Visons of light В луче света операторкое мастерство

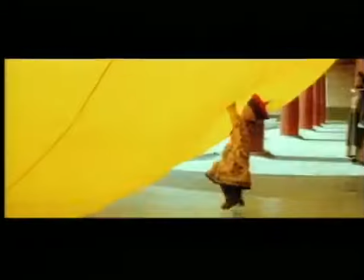79:45 Желтый. Желтый — это цвет индивидуальности, цвет самосознания. Цвет, который в Китае является символом императора. Цвет, который ассоциируется с жизнью, с самим солнцем.
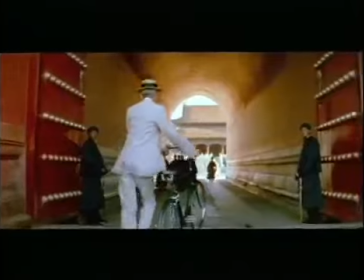80:01 Зеленый. Это цвет познания. Зеленый в первый раз мы видим, когда приезжает его наставник. Он приезжает на зеленом велосипеде.
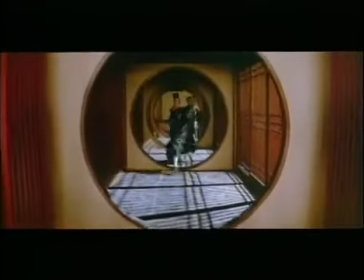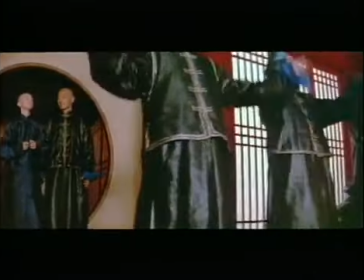80:16 До этого момента Пуи жил в запретном городе. И зеленый был для него запретным цветом.
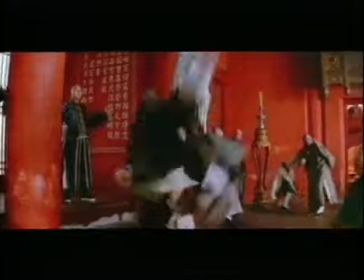80:23 Он ничего не знал о целой части цветового спектра. О зеленом, голубом, синем, фиолетовом.
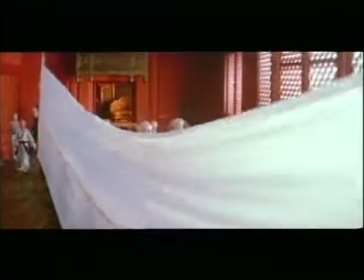80:29 Он знал только красный, оранжевый, желтый. Император не должен знать всего, потому что знание может повредить ему. Я совершил это путешествие вместе с Пуи. Я прошел по кругу, и этот опыт вновь привел меня из Китая к итальянскому кино и к последнему императору.
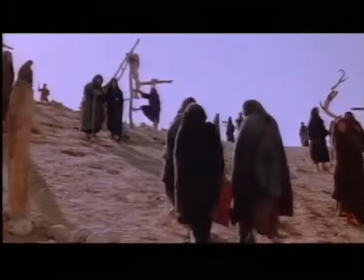80:55 И я понял, что кино не имеет национальности.
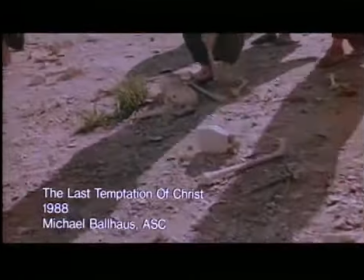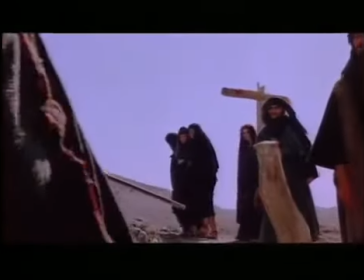Есть разные способы работы с режиссером.
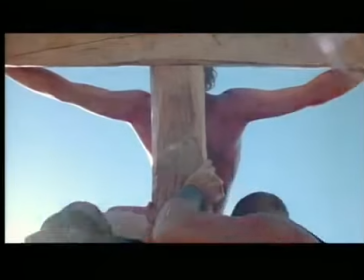81:19 У меня сложились отличные рабочие отношения с Мартином Скорсезе.
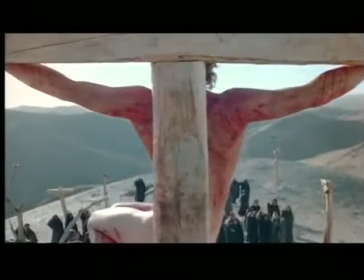81:26 Я думаю, он самый визуальный из всех режиссеров, с которыми я работал.
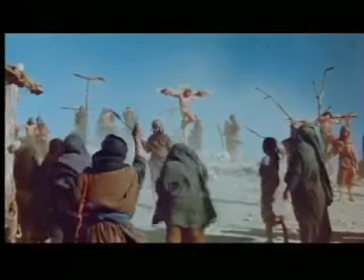81:37 Когда мы начинаем работу над фильмом, он уже знает, чего он хочет. Все это уже у него в голове. Марти дает мне список своих требований. Он заранее задает ритм сцены.
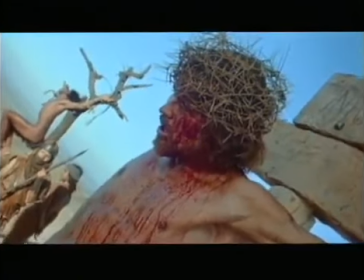81:52 Он описывает, какие планы ему нужны.
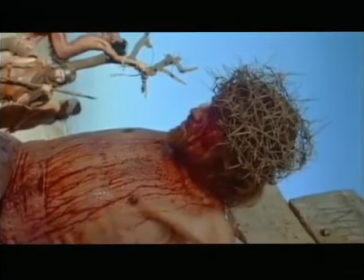81:56 Если планы становятся сложнее, он либо набрасывает небольшой рисунок, либо отсылает меня к какому-то другому фильму.
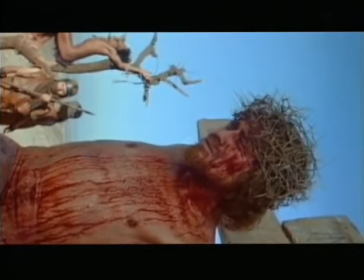82:04 Он говорит, посмотреть такой-то кадр в таком-то фильме. Что-то в этом роде нужно нам здесь.
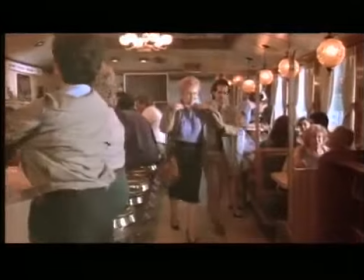82:16 Я помню один план, которого сам Марти раньше ни разу не делал.
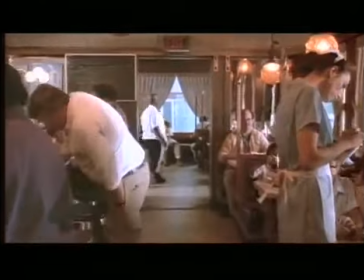82:22 И он не был вполне уверен, получится ли это у нас. Это было в фильме «Хорошие парни».
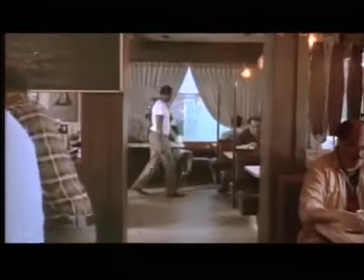82:28 В той сцене, когда Де Ниро и Рэй Лиотто сидят в кафе.
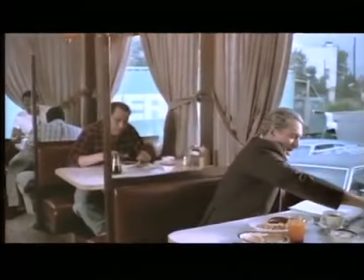82:34 Лиотто начинает понимать, что если он пойдет туда, куда говорит ему Де Ниро, он будет убит.
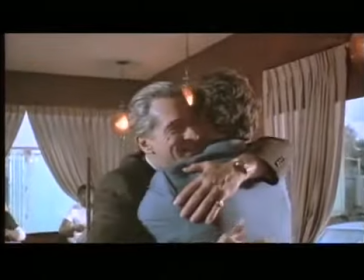82:39 То есть это как бы конец их отношений.
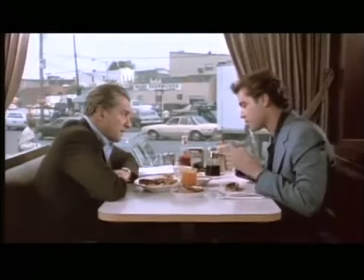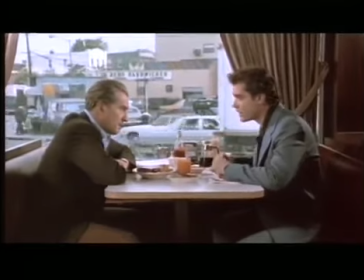82:49 И мы сделали вот что. Мы начали отъезжать с камерой назад, одновременно укрупняя план.
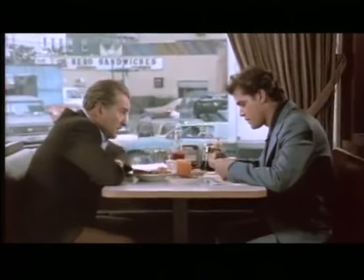82:57 При этом кадр как бы не меняется.
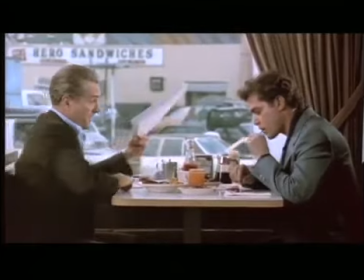83:03 Но полностью меняется задний план. И это получилось очень интересно, потому что это сразу о чем-то говорит зрителю. Вы начинаете думать, что здесь происходит. Что-то меняется, но они все еще сидят в кафе и разговаривают. Но меняется мир вокруг них. Мне очень понравилось то, что мы сделали, и Марти был в восторге. Режиссер и оператор как бы перебрасываются идеями туда-сюда, от одного к другому. Это никогда не бывает просто и гладко.
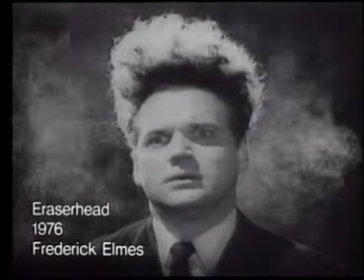83:35 Всегда возникают споры о том, например, насколько темной или светлой должна быть сцена, насколько крупным должен быть крупный план. Фильм «Голова ластик» с самого начала сидел у Дэвида Линча в голове.